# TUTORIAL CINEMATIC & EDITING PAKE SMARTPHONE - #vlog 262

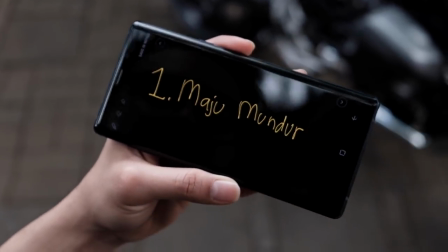Maju mundur tuh literally maju, mundur. Dua-duanya bisa dipakai.
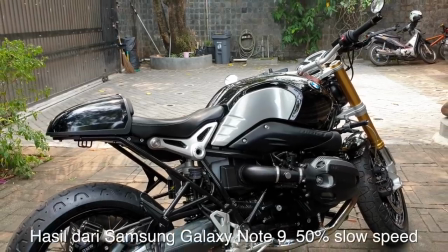Ini enak banget dipakai untuk revealing kayak sebuah benda yang majestic gitu, yang kayak motor.
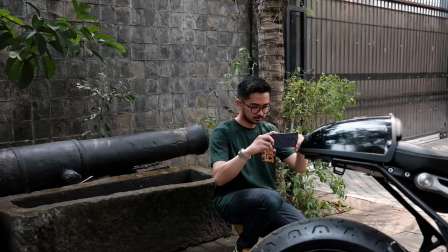Kemudian yang kedua adalah naik turun. Naik turun ini benar-benar dari bawah ke atas atau atas ke bawah.
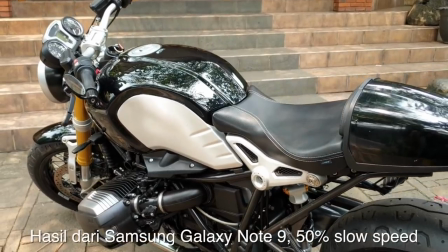Ini enak juga untuk revealing yang pelan-pelan dari bawah terus tiba-tiba dia kelihatan. Berikutnya adalah kiri kanan.
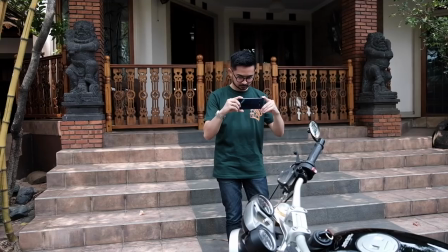Nah, kiri kanan ini seperti namanya, yaitu bergerak dari kiri ke kanan, juga balik bolak-balik.
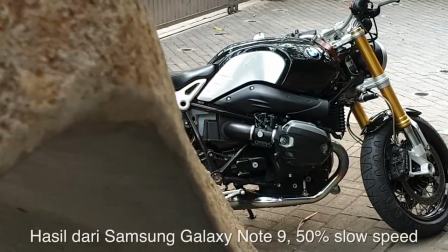Ini juga enak banget untuk revealing juga, yang misalkan dari balik pohon atau dari balik helm.
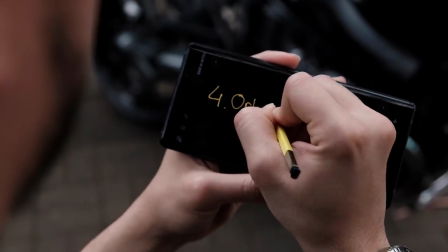Dan yang terakhir, yaitu yang gue bilang orbit atau pivot. Ini perbedaannya dengan yang kiri kanan, itu adalah kita tambahkan sedikit gerakan memutar. Jadi bukan cuma begini, tapi begini kira-kira. Ini tuh bener-bener menambah efek 3D dari video itu.
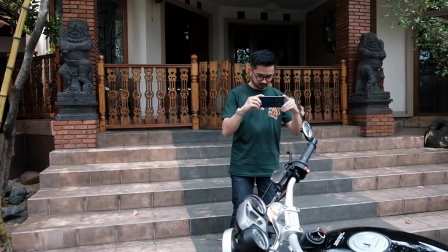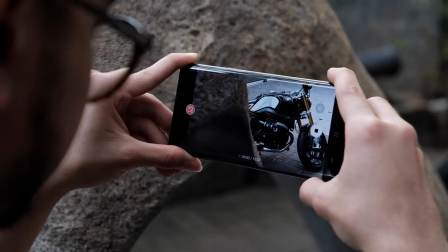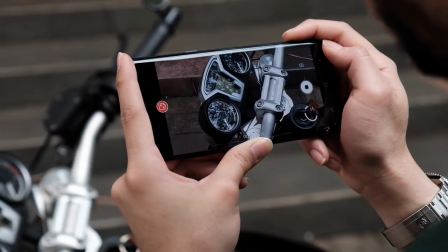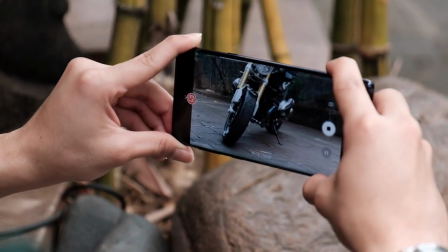Oke, kalau misalkan kita udah selesai mengambil gambar, maka kita lanjut ke tahap ketiga dan terakhir, yaitu post-processing. Post-processing ini adalah proses di mana kita akan mengedit video-video yang sudah kita ambil tadi. Kali ini gue akan mengeditnya di handphone ini, di Samsung Note 9. Kenapa? Karena RAM dan prosesor di smartphone ini itu kencang banget. Tadi udah sempat gue coba ngedit dikit pakai aplikasi di sini dan dia sama sekali tidak nge-lag. Aplikasi yang bakal gue pakai adalah KineMaster, cuman banyak banget aplikasi di luar sana yang bisa kalian coba sendiri. Beberapa tips penting dari gue kalau misalkan mau melakukan editing, pertama gue selalu mulai dari lagu. Kenapa lagu tuh penting banget? Karena lagu akan menentukan editing nanti. Gue itu suka banget melakukan editing sinematik berdasarkan ketukan lagu. Jadi kalau misalkan gue mau videonya pace-nya pelan, maka gue cari lagu yang pelan. Tapi kalau kalian mau tempo videonya menjadi terasa cepat gitu ya, atau seperti kayak balapan mobil atau balapan motor, maka carilah lagu yang cukup cepat temponya. Untuk mendapatkan lagunya itu sendiri, di YouTube banyak yang free, ada beberapa channel, atau juga ada yang berbayar seperti Epidemic Sound. Lagu yang bakal gue pakai di editing kali ini, itu gue download dari yang Epidemic Sound.
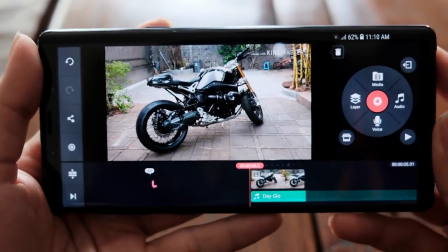Oke, jadi ini dia aplikasinya KineMaster. Dan gue udah coba masukin satu video di situ dan juga lagunya di bawah sudah gue cut.
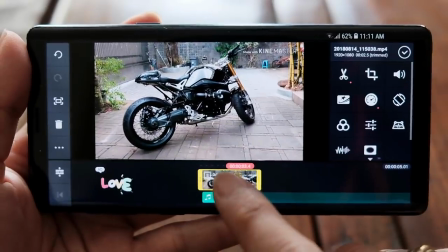Ini kalau kita play. Klip yang ini itu udah gue pelanin sekitar 50%, jadi dia udah gue slow motion kan.
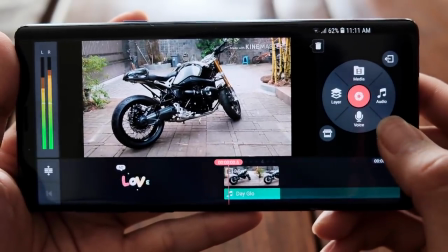Nah kalau kalian dengerin nih beat lagunya, nah beat lagu itu berhenti di situ.
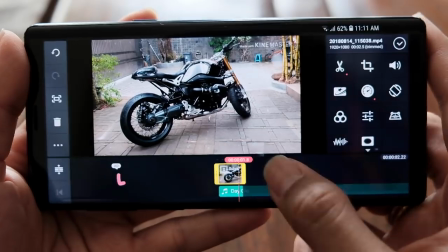Jadi yang biasa gue lakukan adalah ini gue kurangin sampai sini buat kita dengerin apakah dia sudah pas di beat lagunya atau belum.
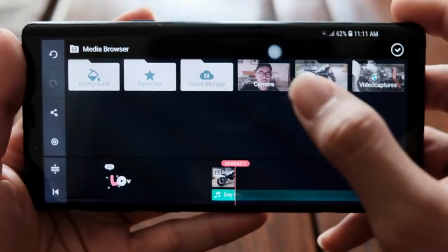Kira-kira sudah pas, kita coba tambahin dulu lagi aja video yang lainnya,
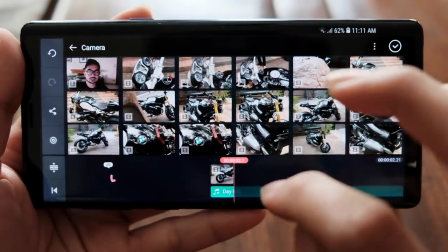misalkan yang karena tadi kita udah agak di wide shot, kita coba sekarang yang agak detail shot ya, seperti yang ini.
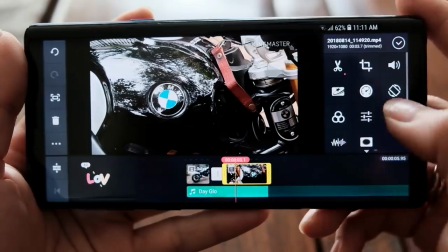Nah ini masih normal nih. Jadi ini akan kita ganti speednya menjadi 0,5.
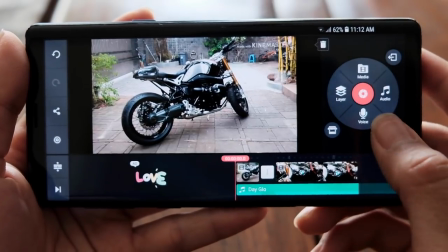Jadi udah di slow motion kan setengah.
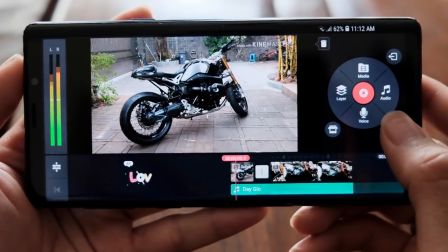Nah tadi ini ketukan di sini belum pas nih. Nah harusnya berhenti di situ tuh.
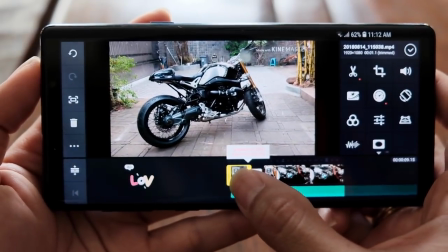Jadi ini akan gue kurangin lagi, kira-kira segini.
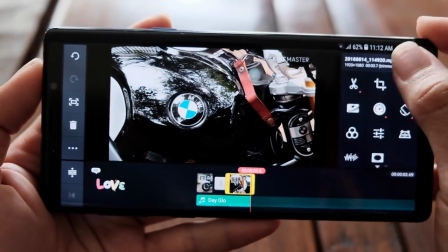Nah ini juga kira-kira gue potong sampai segini. Dan kita coba-coba terus aja untuk nambahin klip-klip kita.
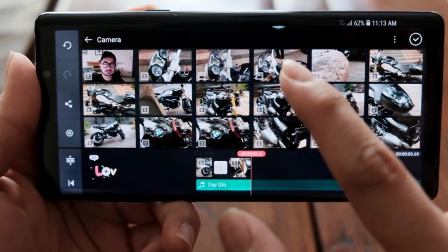Pakai yang mana ya, kira-kira coba yang ini deh.
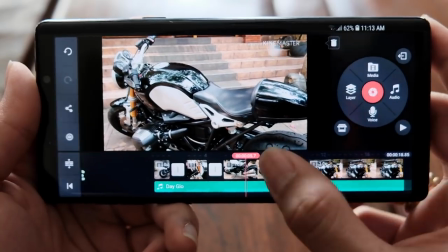Nah itu masih cepet tuh.